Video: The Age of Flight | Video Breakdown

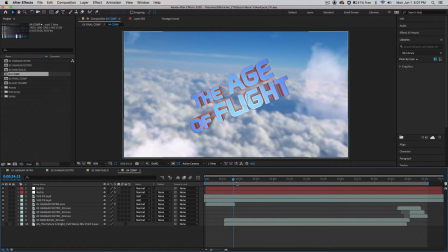(0:00)
Hey guys, George Streicher here. I've been getting a bunch of questions about how I made some of these videos for my channel, namely the Disney Parks videos, where I have a lot of cool graphics going on and the music is inspired by some rides and attractions at the Disney Parks.
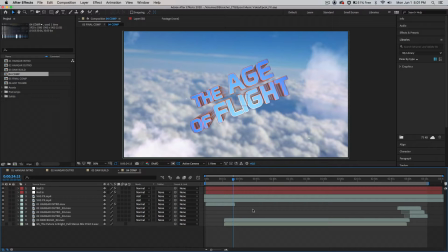(0:18)
So I thought I'd make a video kind of breaking down each of these, breaking down the graphics and then also breaking down the compositions themselves. So what I think I'm going to do is I'm going to kind of take you guys through this comp here in After Effects, show you how I put this whole thing together for the Age of Flight video.
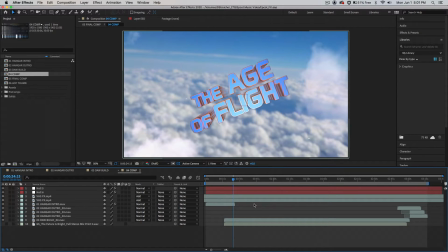(0:35)
And then I was going to take you guys through the stems, the final mix stems for the piece, just so you can kind of hear what everything's doing and hear all the different sample libraries I was using. And of course, I'm happy to answer any questions you guys have in the comments. And please leave those below and I'll try to get to them as quickly and clearly as possible.
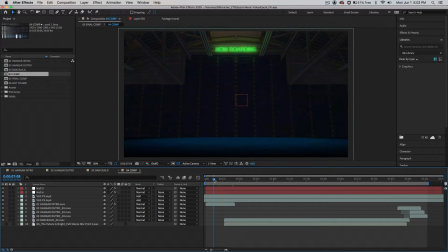(0:54)
So to get started, here we are in this final comp where I sort of put everything together as video layers. First thing I did was I bought this airplane hanger, which had doors you could animate to open and close.
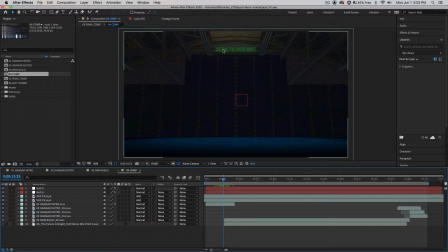(1:06)
I have a little camera in this space that I lit. I added this now boarding sign, which of course changes to the welcome back sign at the end. Had to animate all the lights in this space, the lights on the sign that kind of flicker and flash on and off.
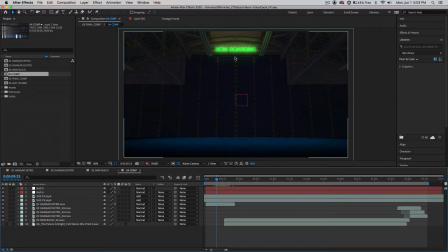(1:23)
Had to make the light affect the area around it. So lots of work. I did all of that in Element 3D from Video Copilot, which I know probably isn't the best software to do that in, but you know, worked out fine for me. Now the whole point of this video was to emulate a simulator ride film from the 80s and 90s.
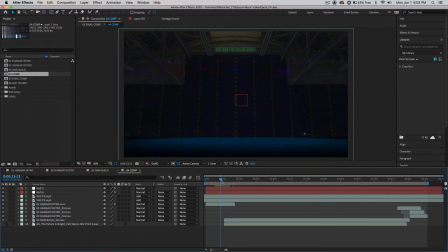(1:41)
So I used the VHS effect just to sort of further the nostalgic and vintage feel of it. But I also threw some film grain on it. And I did one other thing that I think really sold the effect,
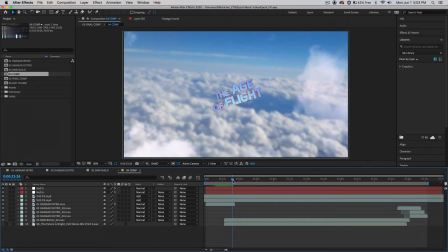(1:53)
is I replicated a optical printer title and an optical shake on this 3D title here. So if you guys don't know what that is, back in the old days, when they used to do titles, it was either done with cell animation, where it'd be on a clear cell, and they'd composite that over the background.
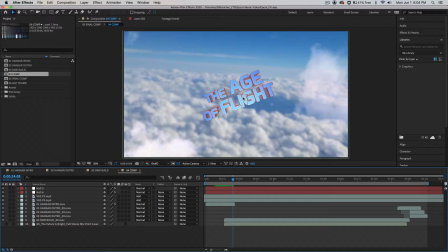(2:10)
In this case, I was replicating something where they probably would have shot an actual physical model that was a cutout of this logo, and flown a camera at it with a motion control camera,
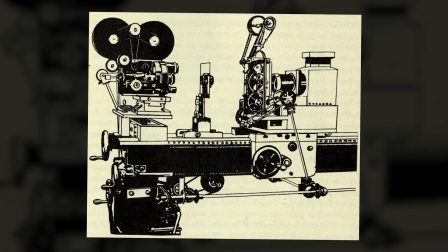(2:21)
and then through optical printing, combine all those pieces of film, which in this case would be the cloud background,
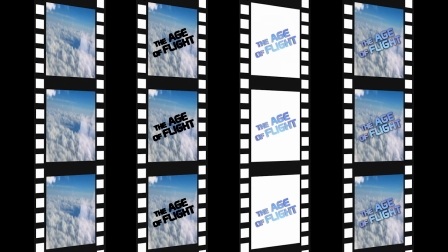(2:27)
and the photograph title into one piece of film, which makes it look like it's flying out of the clouds. So to sort of emulate what that would look like,
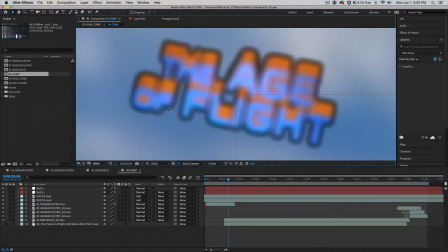(2:35)
I added these little black lines around the text, which were to emulate the kind of matte lines that would appear when in an optical printer process it wouldn't line up perfectly.
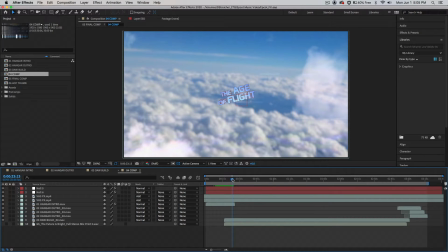(2:44)
And I also added something called an optical shake, which is a result of the actual mechanical process of the many layers of film being put over each other and the little bits of movement that the film has going through the projectors.
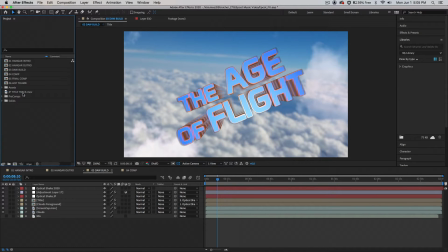(2:56)
And how I did that was actually really interesting. I actually tracked the opening titles of Jurassic Park.
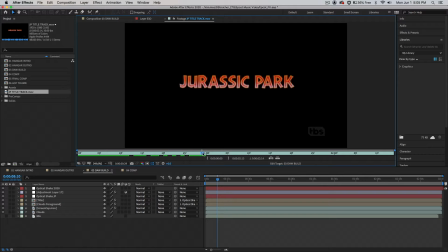(3:03)
I took a motion tracker and I attached it to these letters, and as you can see when I play this back, the text is kind of jittering a little. And that's because of the film passing through the gate. So I wanted to make sure that my optical track was authentic.
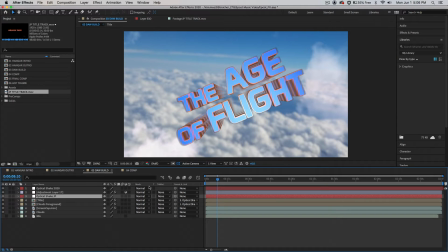(3:16)
So I went ahead and just tracked this title, threw it on a null object, and paired it to my 3D title.
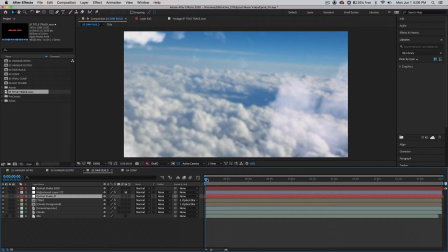(3:22)
And I'm going to go ahead and play this back for you guys. I'll show you with and without the optical shake.
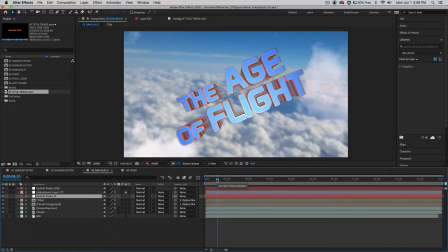(3:27)
And you'll see the difference it makes in making it look like a authentic optical printer title effect.
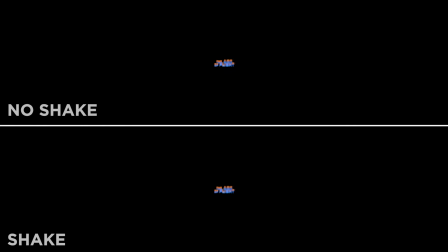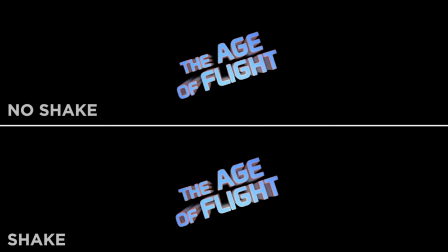So yeah,
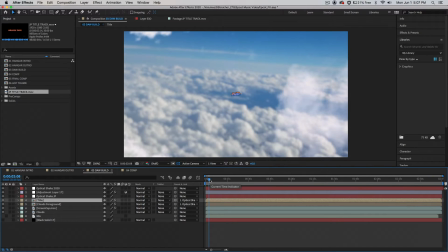(3:43)
that's just one of the many little details I brought to this project to try and make it feel more authentic and certainly a lot more nostalgic,
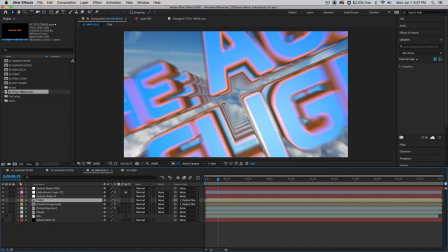(3:52)
including these kind of ridiculous trailed echoey motion blur things.
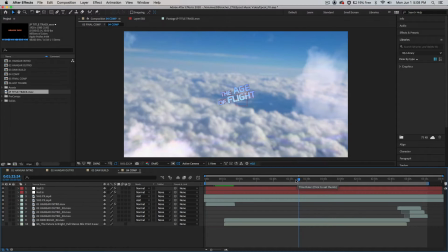(3:57)
The rest of the video was pretty simple.